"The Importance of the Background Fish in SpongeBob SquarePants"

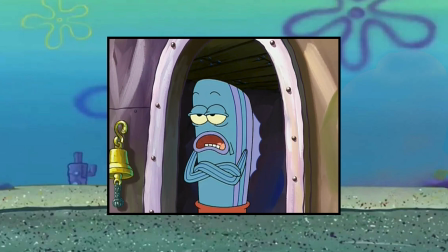(8:11)
But most of the characters in this episode are the same background fish we see around the Krusty Krab in any given episode,
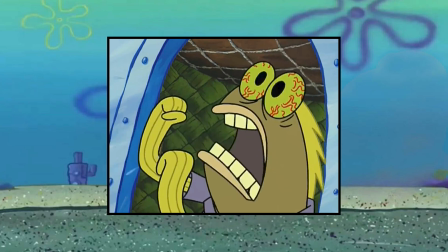(8:18)
given life and voice during the brief amounts of screen time they have. Watching this episode as a fan of the other episodes makes you feel more of a connection to Bikini Bottom as a setting.
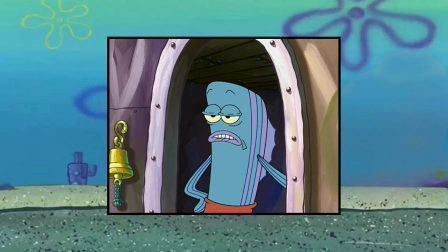(8:27)
These people don't feel like props to be brought on and set aside when not needed for the plot.
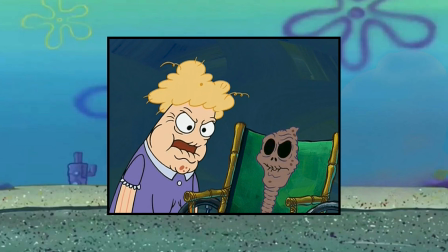(8:33)
They feel like human beings, citizens of the world we are immersed in. I think it's a big strength of the episode that one of its most memorable characters, the guy who screams,
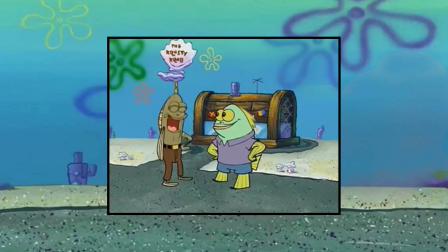(8:43)
"Chocolate!" is a background fish that we see all the time. You can see him in other episodes and be like, hey, that's the chocolate guy.
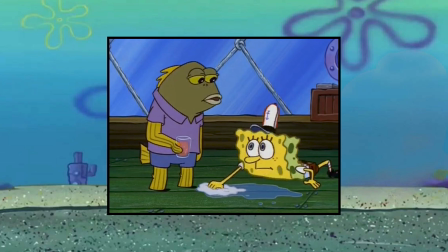(8:50)
He's at the Krusty Krab. Oh, I know that guy.
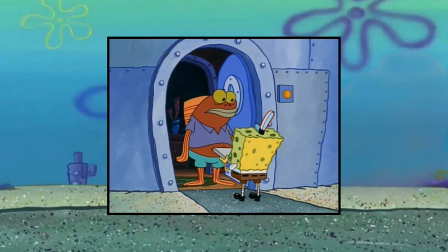(8:52)
I think that's why the pizza delivery customer from Pizza Delivery is a background fish that we never see again.
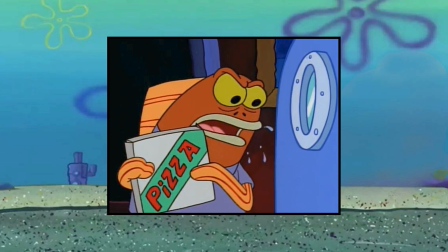(8:59)
This guy is so made to be hated that they had to retire his character model like a sports number so he would never be seen again.
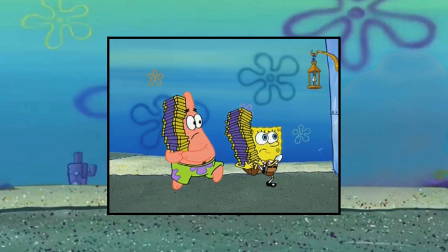(9:07)
Since the chocolate guy is so likable. Not only because of his hilarious outburst, but also being the one who saves the day at the end by buying all the chocolate, the animators deciding to use a familiar face only enhances this episode. Quick interruption. Then, back to the video. If you like hearing me critique TV shows and films, maybe you'd like to hear my thoughts about video games.
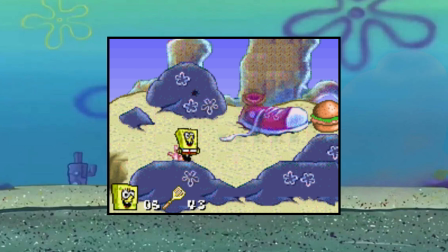(9:30)
If that's also your thing, head on over to my other channel, The Game Cubicle.
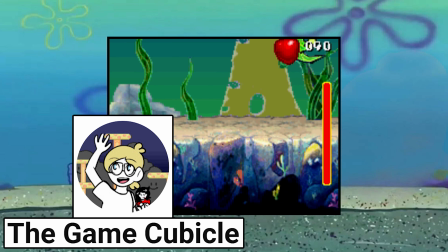(9:35)
I just published a video on a ridiculous Game Boy Advance SpongeBob game, Super Sponge, and I think you would really enjoy it.
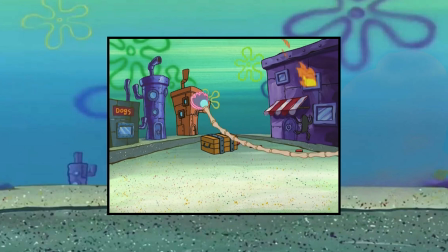(9:43)
Link in the description. And now the last use of the background fish as collateral damage.
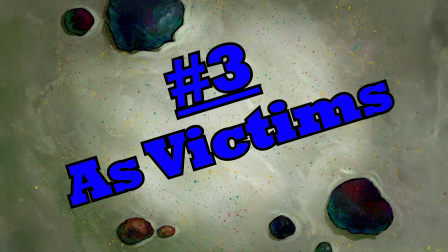(9:50)
Number 3. As potential victims of violence. You'd be surprised how many life and death situations pop up in SpongeBob.
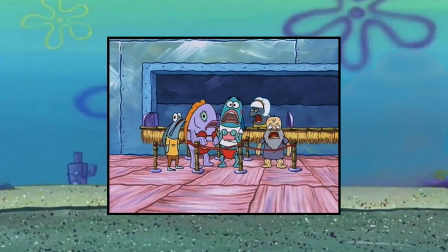(9:59)
Between Mermaid Man and Barnacle Boy's villains, quote-unquote evil butterflies,
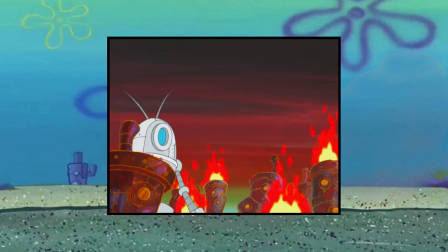(10:04)
and even a comically large deep fryer, the citizens of Bikini Bottom are often in constant peril.
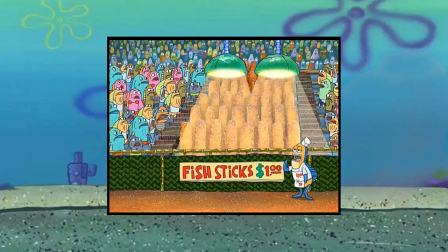(10:12)
Seriously, what's up with the joke with the deep fryer and the fish sticks? It's so morbid! The protection of innocent civilians is a common trope of storytelling. Seen mostly in superhero and science fiction stories, the trope involves a group of random bystanders caught up in the wrong place at the wrong time, causing tension and adding stakes to our hero's journey. There is one incredibly important aspect of this trope often not noticed. In a story, there actually has to be a reason for the audience to care if something happens to these civilians. A story should never expect its audience to care about random civilians just by virtue of them being random civilians. There are ways to make the audience care about random civilians, and it can be done with only a few seconds of screen time.
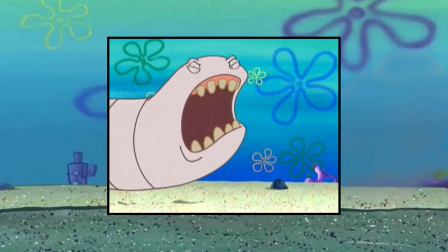(10:54)
Let's take a look at the Alaskan Bullworm episode.
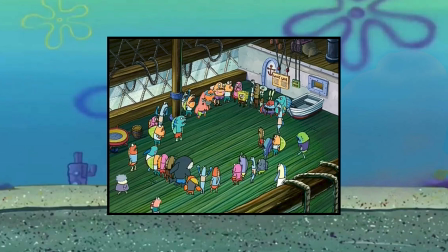(10:57)
After the initial attack from the worm, the citizens of Bikini Bottom all gather in the Krusty Krab to figure out what to do.
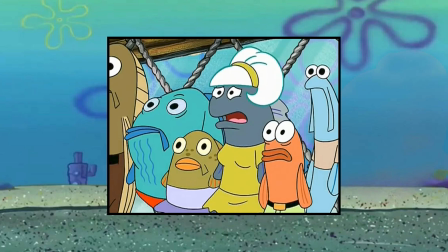(11:04)
With just a few brief moments, we get a glimpse of some of the average citizens who've had a run-in with the worm, like this guy.
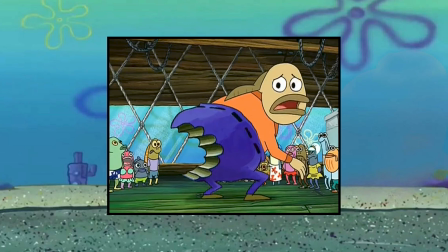(11:11)
Now, yes, this is a funny gag, but it also tells us that someone in this world was hurt by this.
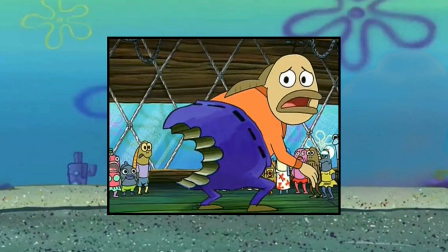(11:17)
And since this character made us laugh and he's kind of funny looking, we now care about his well-being. In this scene, we see more about exactly how this antagonistic force hurt these people, and how they propose to work it out.
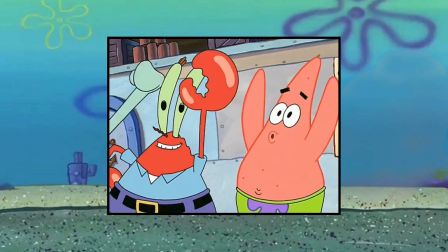(11:31)
After Sandy volunteers to go after the worm, Krabs proposes they also try Patrick's backup plan.
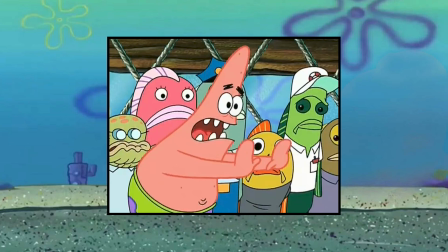(11:37)
Take Bikini Bottom and push it somewhere else.
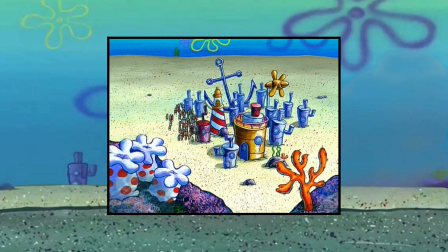(11:40)
To which we cut away to the citizens of Bikini Bottom banding together to literally push the city somewhere else. Classic. This joke is then called back to in the end, where even though they succeeded in pushing the entire town away,
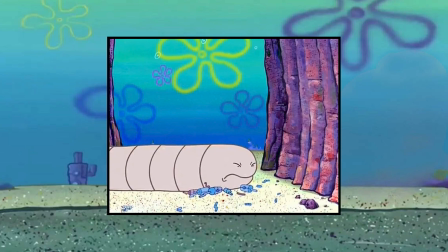(11:54)
they end up getting crushed by the worm anyway, punishing them for listening to Patrick's foolish idea, and reinforcing the main lesson of the episode being that you can't run away from your problems. The worm then lets out a jovial ouch. That sounds quite non-threatening to let the audience know that,
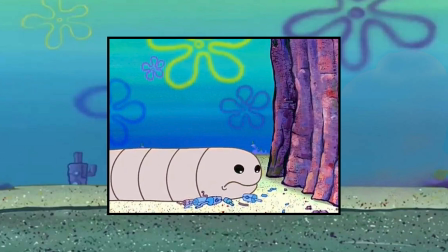(12:14)
even though they may not be having the best day, the citizens of Bikini Bottom are going to be fine. This was necessary to the story because we've been made to care about the citizens of Bikini Bottom. And while we didn't get to see them succeed at saving their city, well, we know they aren't all dead either. Another one of my favorite instances of the background fish being potential collateral damage is in SpongeGuard on Duty. The main theme of this episode is that with great power comes great responsibility.
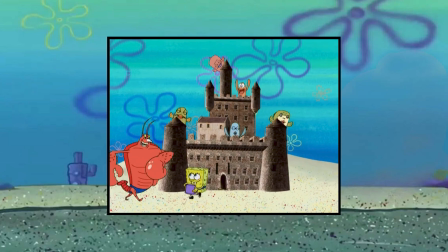(12:41)
SpongeBob is shown to want all the glory that Larry gets for being a lifeguard,
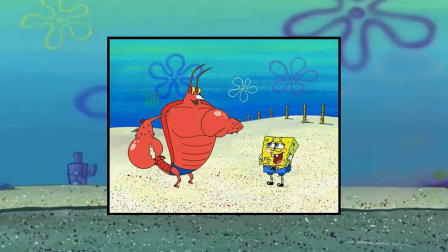(12:45)
so he lies about being one himself without fully understanding what he would need to do.
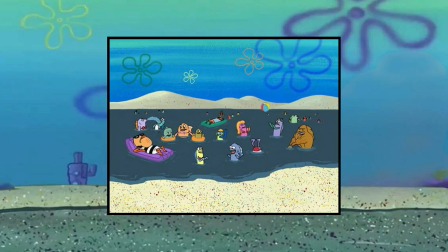(12:51)
The central conflict of this episode is that the lives of the beachgoers are in the hands of professional goofy goober SpongeBob. What you may not have noticed about this episode is that it gets you to care about these beachgoers in a simple yet effective fashion. It happens in this moment.
These good people. Go, go, go!
This might seem like a simple throwaway gag.
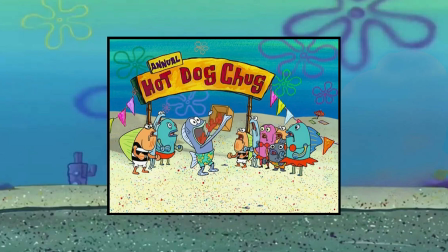(13:13)
Larry calls the beachgoers good people, and then we cut to a hot dog eating contest, something often associated with lowbrow individuals.
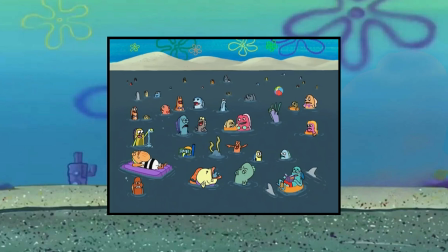(13:22)
What is behind the surface of this line, though, is the seed being planted that these lives are valuable, worth protecting.
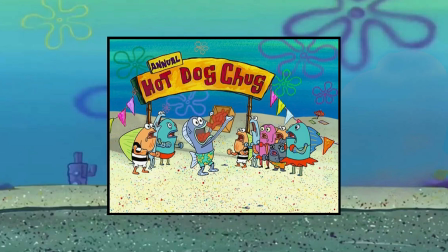(13:29)
They live in peace, they participate in goofy activities, they're happy. Also, hot dogs are funny. Similar to what I said about the butt guy earlier, we as the audience are more inclined to like characters who make us laugh. But even with all of this work making the background fish matter,
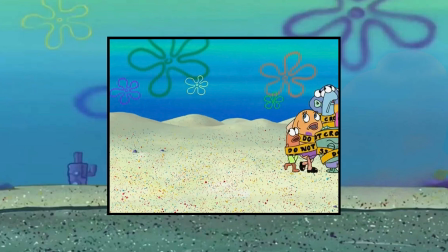(13:44)
they still have them all leave towards the end of the episode, in favor of putting Patrick in danger instead.
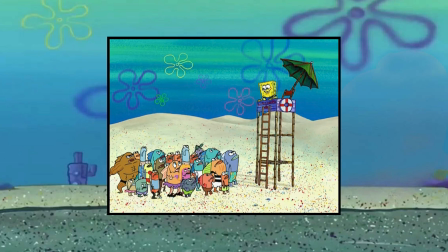(13:50)
So instead of SpongeBob being responsible for the lives of all the background fish, he's just responsible for Patrick alone.
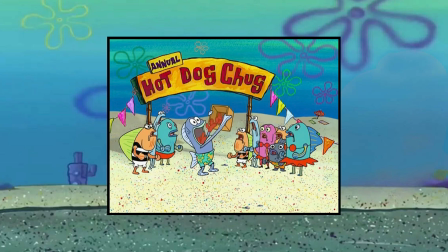(13:56)
So even though the episode did great work making you care about the background fish,
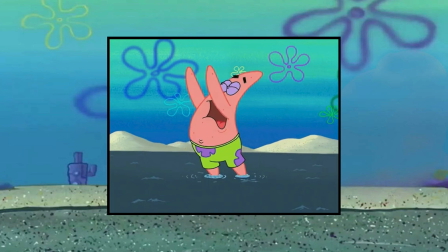(14:01)
there truly was no substitute for how much the audience would care about an established main character instead. But why get so wrapped up on background fish? Well, personally, I feel a bit of a camaraderie with these background fish because, for me, working as a relatively new actor in Hollywood, I've worked a lot of background roles myself.
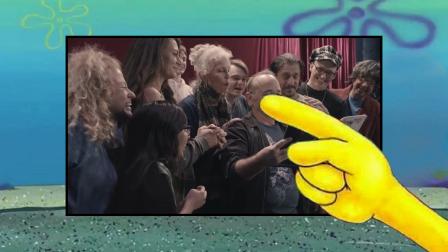(14:20)
Here's me in an indie movie, There I am, Gary, there I am. Here's me in last year's New Year's Eve show. Look, Gary, there I am again. What I find fascinating about background characters is the limits to which the story makes them matter. There's no limit to how much a story wants you to care about their main characters, but give too much attention to someone smaller, and you could distract from who the story is really about. But if you don't acknowledge the background enough, you risk having your main characters exist in a bubble outside of the broader society in which they interact. Background characters not only represent people, they also represent place.
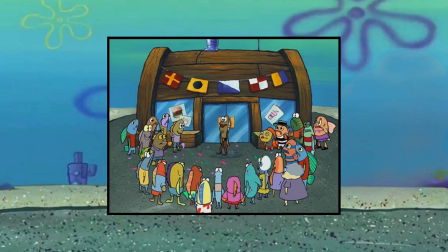(14:55)
These background fish aren't just fish, they're the citizens of Bikini Bottom, and the setting in which they inhabit is represented through them. And I think that their presentation is so well done for the reasons I stated earlier, and many others, that they've truly made us feel a connection to a fictional town in the ocean full of talking fish.
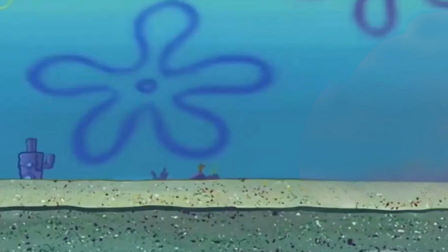(15:16)
Hey, if you like this video, maybe you'd like to check out this other video right here.
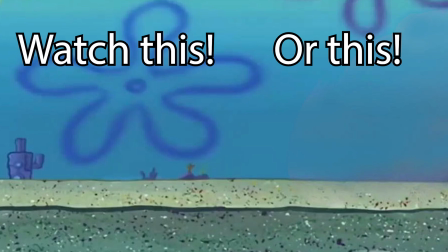(15:21)
Or if you're interested in my video on the SpongeBob Game Boy Advance game Super Sponge, check out this other video right here. Thank you so much for watching. See you next time.